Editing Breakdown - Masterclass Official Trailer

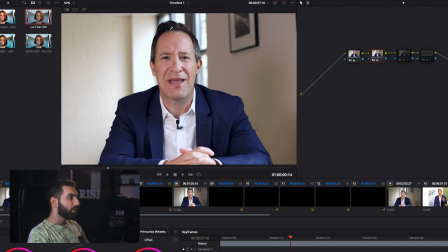I want them pure white, but that also got rid of the skin tones. So I created a power window around my subject and I brought back some of those skin tones by again color boosting it.
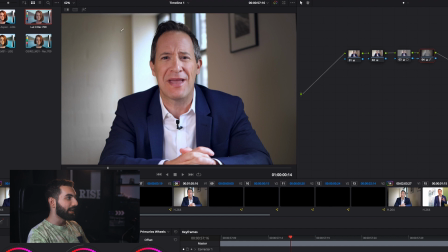And another power window, but on the outside, I created a vignette around him just to create a more dramatic look like I talked about earlier. I wanted to bring it and create it more dramatic, but I was kind of limited in terms of flexibility because I didn't shoot it as I said, but it's a pretty good job.
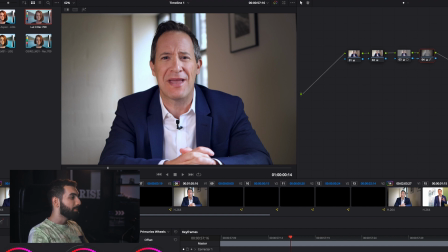I tried pushing it as well more in terms of bringing down the exposure, but it didn't make sense because the source of light is coming from this side. If I darken this too much, it's kind of gonna seem counterintuitive. The light source this side, and this side's also darker than this side. So I did what I could with it, and I think it turned out pretty nice.
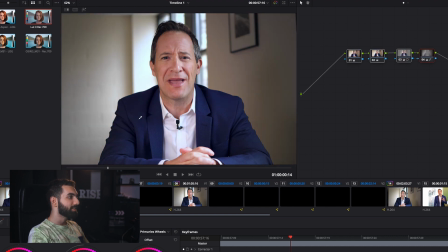So that's a before and after. It's a huge difference. tried to emphasize and really make him stand out and pop from the background.
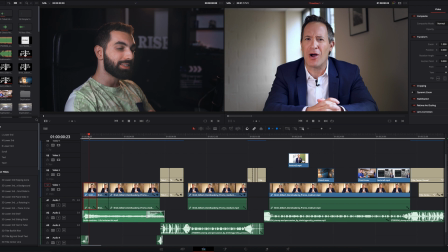Turned out pretty good. So after we're done that, the one thing that really stands out I spoke about is the first few seconds of the video, which really draw you in, and that goes down to the script of what they're saying.
What makes you uncomfortable?
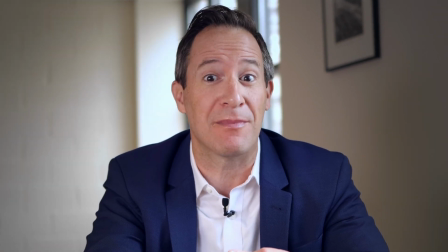What makes you nervous? What allows you to avoid treatment because you just don't feel that you have the proper skills?
So lucky for me, I managed to pull out a segment that really created some sort of interest. I actually pulled it out of a context and made it into the beginning. So I cut it down into 3 segments and I zoomed into each segment to kind of draw you in.
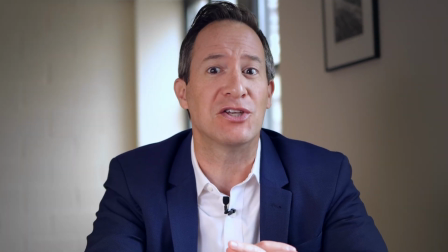Every zoom, you can get closer, and it draws you in really, really nicely.
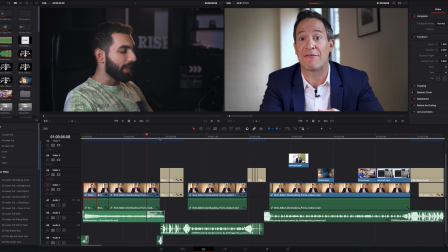So that's the first aspect, and then followed by a title. This is the same kind of title you see on the Masterclass, maybe not the animation, but the general style is about the same. Title, it kind of goes with the music very nicely and it ends into a nice cut at the end.
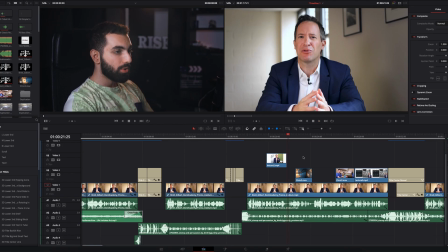So I think where this whole style really shines is mostly at the beginning.
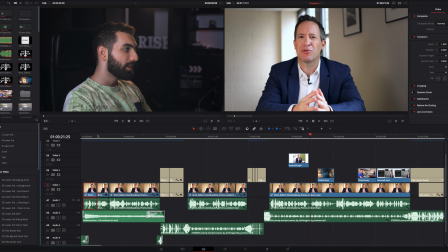It really grabs your attention. So we're gonna move over to sound design, and I've actually blended in 2 different songs over here.
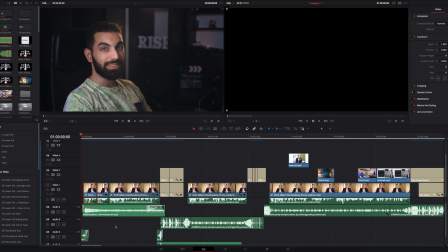The first is more dramatic to create that intense drama at the beginning, draws you in, and then the second one is more kind of a percussion stomp, upbeat style, but blending it was a little bit difficult.
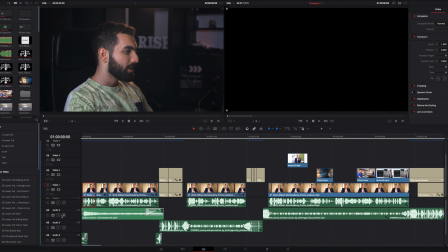I tried a few different things, but we'll get to that in just a second. So I've actually added a sound effect at the beginning. I'm not sure if it's very noticeable, but this is what it sounds like by itself. I'll play that again.
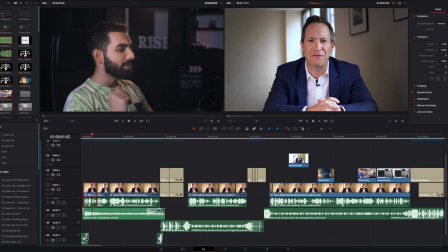So it kind of like just accentuates the beginning and really snaps.
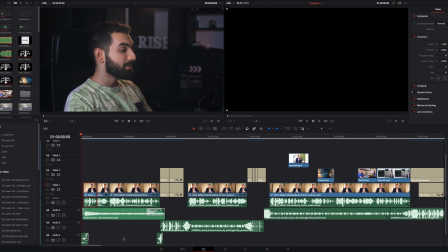Altogether, you can't really hear it. It blends in very nicely. And that's the beauty of proper sound design, is it should blend in nicely and not really stand out.
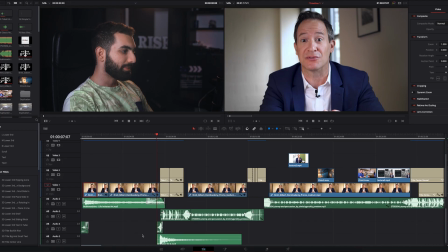What makes you uncomfortable?
Now to blend in the music, like I mentioned, it was a bit tough.
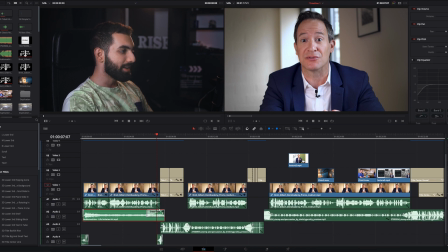So what I did is for the first song, I've added a simple crossfade, nothing too special.
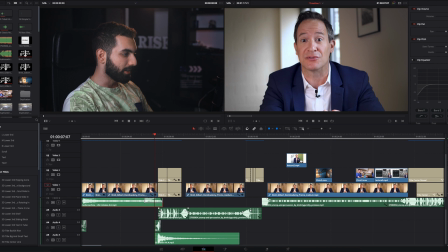Added the second song on the lower layer over here with a little crossfade as well. But where I tried to really sell in the kind of a blend is through the sound effects that I added.
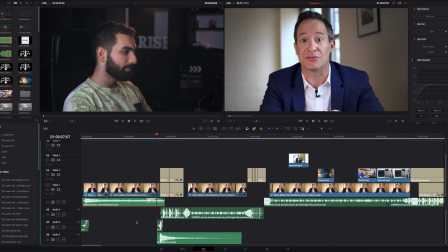I've added 2 different kind of sound effects. This is the first one, and this is the second sound effect.
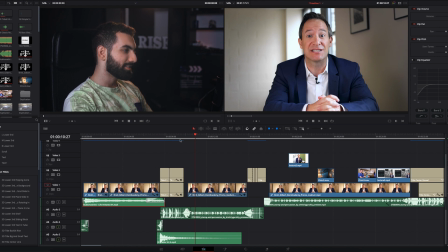So both of the sound effects together sound like this.
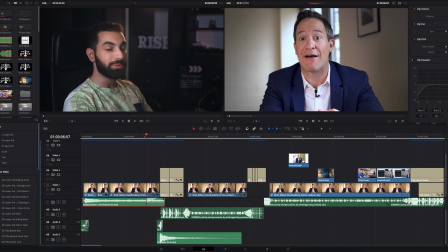And if we play it all together, it really blends in the song nicely.
What makes you uncomfortable?
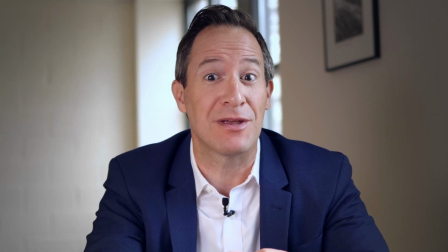What makes you nervous? What allows you to avoid treatment because you just don't feel that you have the proper skills?
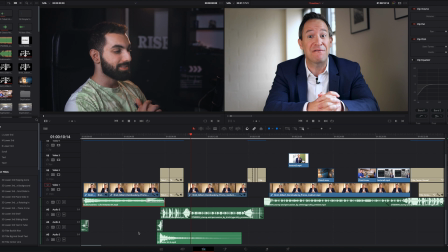So that part, it's really good to add sound effects like I mentioned, and they should blend in nicely. That's what I've noticed with most of the Masterclass videos. Their sound design is amazing. They put in sound effects and you kind of think they're almost part of the song itself.
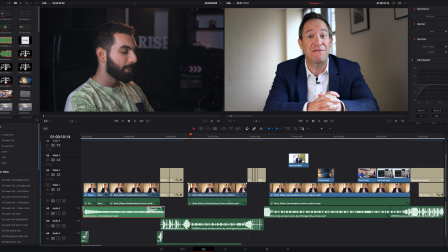It's hard to tell because they do really well. So that's pretty much it.